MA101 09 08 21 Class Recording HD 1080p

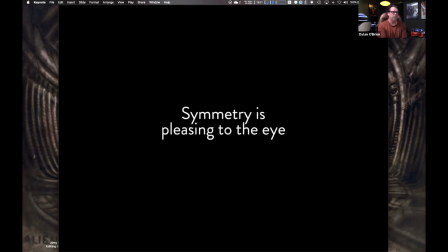61:50 So rules of third are great for day-to-day use and great place to start, but symmetry can be super powerful also. And so when you have something that has symmetry in it, that's when you want to think about centering up your subject, because maybe that might be the way it goes.
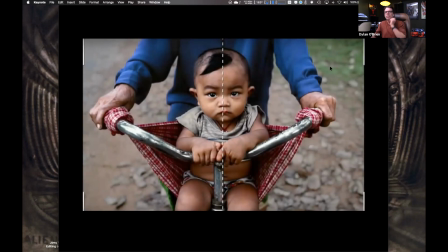62:08 So take a look at this shot. So look at how they did the symmetry here. It's the kids riding in the front of the bicycle, almost directly split in half right here. So everything's balanced out. That makes this shot work.
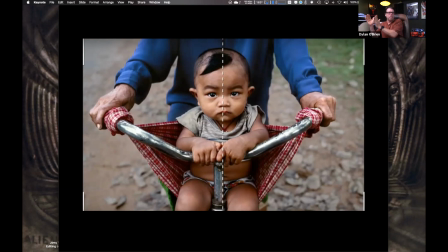62:20 If we panned over to the left or the right and put them in the thirds, it wouldn't feel right because we'd be cutting off part of the handles on the bicycle. And this is all begging for symmetry. So part of how to identify when a shot needs to be centered with symmetry or not, well, that's up to you.
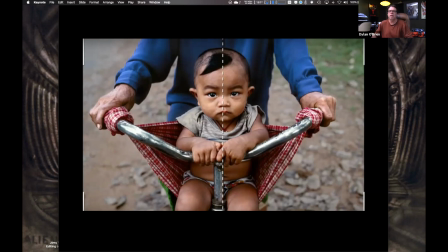62:39 But you should be able to know it when you see it and feel it. And well, how do I get to that point? Well, that equals practice. Just seeing and observing and experimenting until you find it and it becomes a natural, almost like a reflex of you.
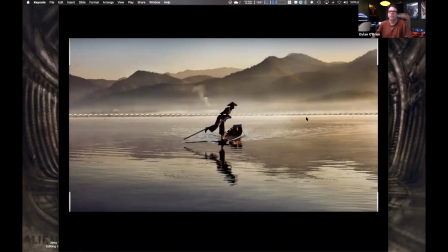62:58 Another example here, look, they split the horizon in the center, and here it works exceptionally well because look at the reflection down here. It creates this interesting little composition, this little symmetry here. The reflections of the mountains down here.
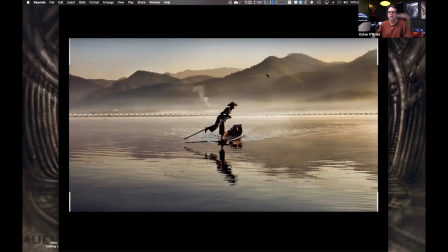63:13 So it's like you have one half of the frame reality and the other half of the frame this blurry, surreal interpretation, almost like a painting going on. So here, definitely begs for it to be centered.
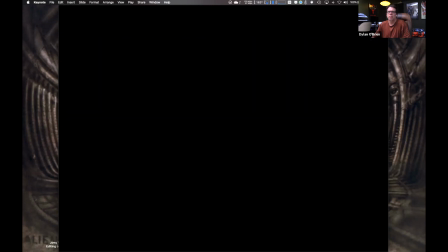Okay, so next thing, what else do we want to think about? Get close to your subjects. So a lot of times people do this. They're going to shoot somebody and they're going to shoot them from here, right? They're just going to frame something up and that's it. It's like surveillance, cameras. It's kind of boring, right? Do you feel intimate and personal with me? It's more removed. Right. So this is definitely more intimate. This might be a little creepy, right? So you want to get closer because a lot of times people want to see the detail. Your audience wants to see the information, and especially if it's something interesting or unique. Like think I don't know, horror movies or sci-fi or something where there's, you know, a character dressed up as an alien or a monster, you know, they wait to the end of the movie to reveal the monster, and then they're going to give you like that shot close up so you can really sink it all in. In the beginning, you may see the monster from a distance far away and removed, and you don't really get to get a good glimpse of it. But at some point, you want to get close to your subjects. So getting close just gets us more detail into them.
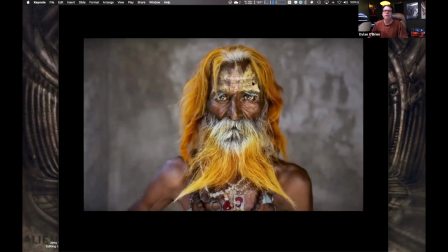65:01 Like, look at this guy. Look at all the detail in him, his paint, his hair, the texture, the color of his hair, his jewelry he's wearing. All that is compelling and more interesting when it's close up than it is from far away, from a medium shot or, you know, head to toe shot.
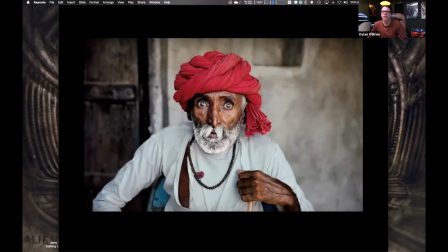65:23 Same thing with this guy. It's just got an interesting face. So we want to get as close as possible. Sometimes you may want to get extreme close and go really into it. So the moral of the story here with subject placement and distance is you try to get close in at least at some point.
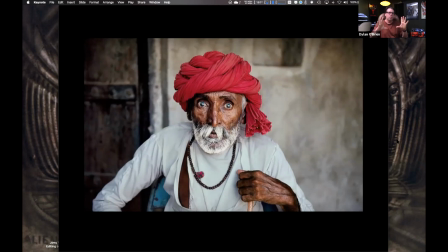65:41 You don't necessarily have to be totally up close all the time, but at some point you want to get in there and get that intimacy, that more personal, even if that intimacy with your subject is uncomfortable, like getting close to the murderer, getting close to the alien or the monster.
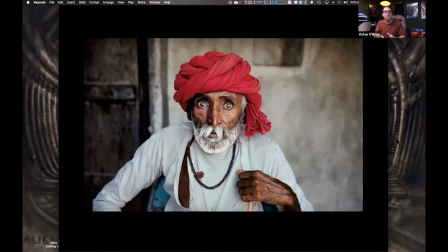65:57 May not be the great thing, but it's still intimacy that works when it affects your subject. I mean, sorry, when it affects your audience.
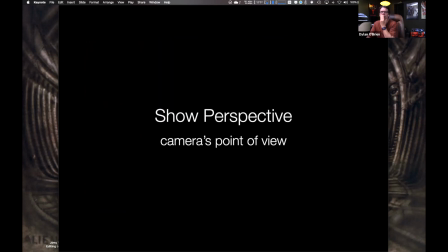66:09 And then the other one too is going to be perspective, camera's point of view. This is probably the most important one.
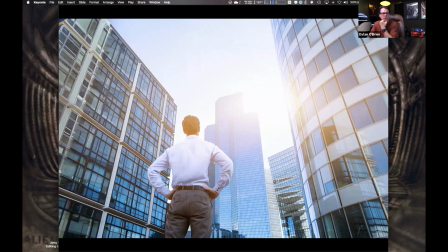66:20 So here's a question. Normally, when you shoot low at somebody, it's going to give them more power because it's kind of like they're looking down on you. Like, anybody here ever go to court? Anybody ever watch court TV or anything like that? Yeah, Where's the judge sitting?
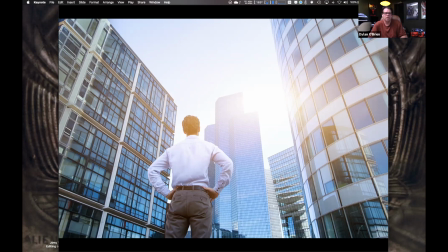66:41 in the front, in the middle, Is he at your height, below you, or above you? above you, Why do they do that? to intimidate you. Yeah, well, how does that intimidate you? Why does someone looking down at you intimidate you?
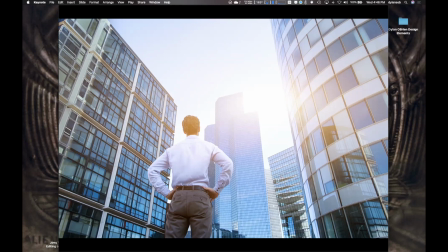66:55 Because it's like they're bigger than you. Right, bigger than you. They're a place of authority. You watch any type of president or dictator or king or queen, when they're addressing their audiences or their people, they put them up on a pedestal, a podium, right?
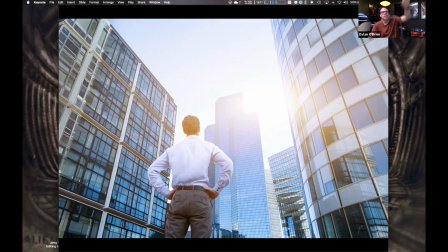67:13 They raise them up a bit, so everybody's looking up. It's all about an authority thing going on there. So same idea applies to cameras. If I drop the camera below someone's eye line, that makes the audience submissive to your subject.
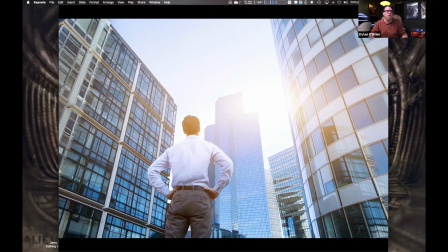67:31 So if I want to have that hero shot where the guy's like, I'm the hero, right? He's Superman or whatever, I'm going to lower the camera and look up at them. So it makes them look bigger and more powerful. Likewise, if I want to make my audience more powerful,
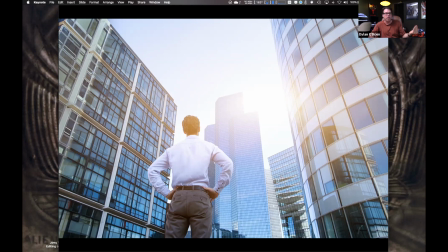67:44 I want my subject or my characters to feel weak and helpless, I'm going to put the camera above them and look down on them. So now we're from the authoritative point of view, looking down on my subject. So it's a pretty powerful technique that if you start watching movies, you will see it constantly used. That's one of the things I'm always doing. So whenever, if I shoot somebody, we're deciding, are we neutral, which means eye level? Is the audience going to be submissive, or is it going to be authoritative to what's happening here? And so I'll literally measure, like if I got somebody over there and they're standing there and I got to set the camera over here, I may literally go up to them, find out where their eye level is, and put my hand next to me to get an idea where their eyes are, and then go back and decide, am I putting the camera above that line or below that line, depending on what the director and what we decide. So that's constantly thought about all the time. You go watch any action movie with a main character who's like a hero, like think of any Arnold Schwarzenegger movies, Rambo movies, pick whatever recent ones that are out there nowadays. They're most 9 times out of 10, they're never going to put the camera above the main actor or actress. It's the main character, unless they want them in a position of weakness. Always going to be low or maybe equal, but usually low. And take a look, you'll see it.
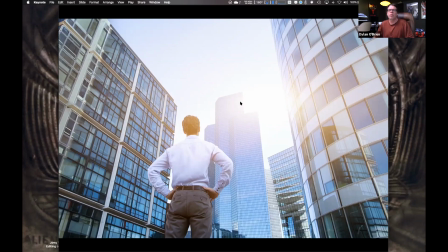69:15 So here's the trick question here. Is this guy standing here in a authoritative position, or he's in a weaker subjective position?
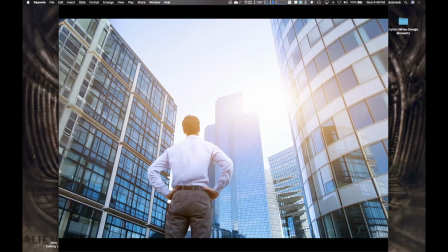69:32 It looks kind of powerful. Like he's, I don't know, it looks positive. It's certainly positive, but does he look like the most powerful thing in the shot? No, because there's these giant buildings and the sun. Right, right.
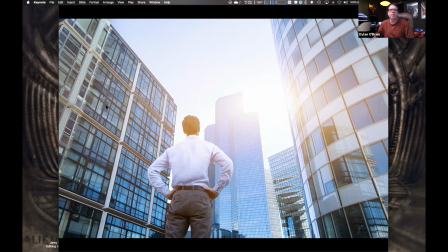69:49 So sometimes subjective, just because we are lower than him doesn't make him the most powerful thing, because he's, first of all, he's got his back turned to us and he's looking at these buildings. Look at this building, how much bigger it is than him. Look at the sun, the way it's lit and everything.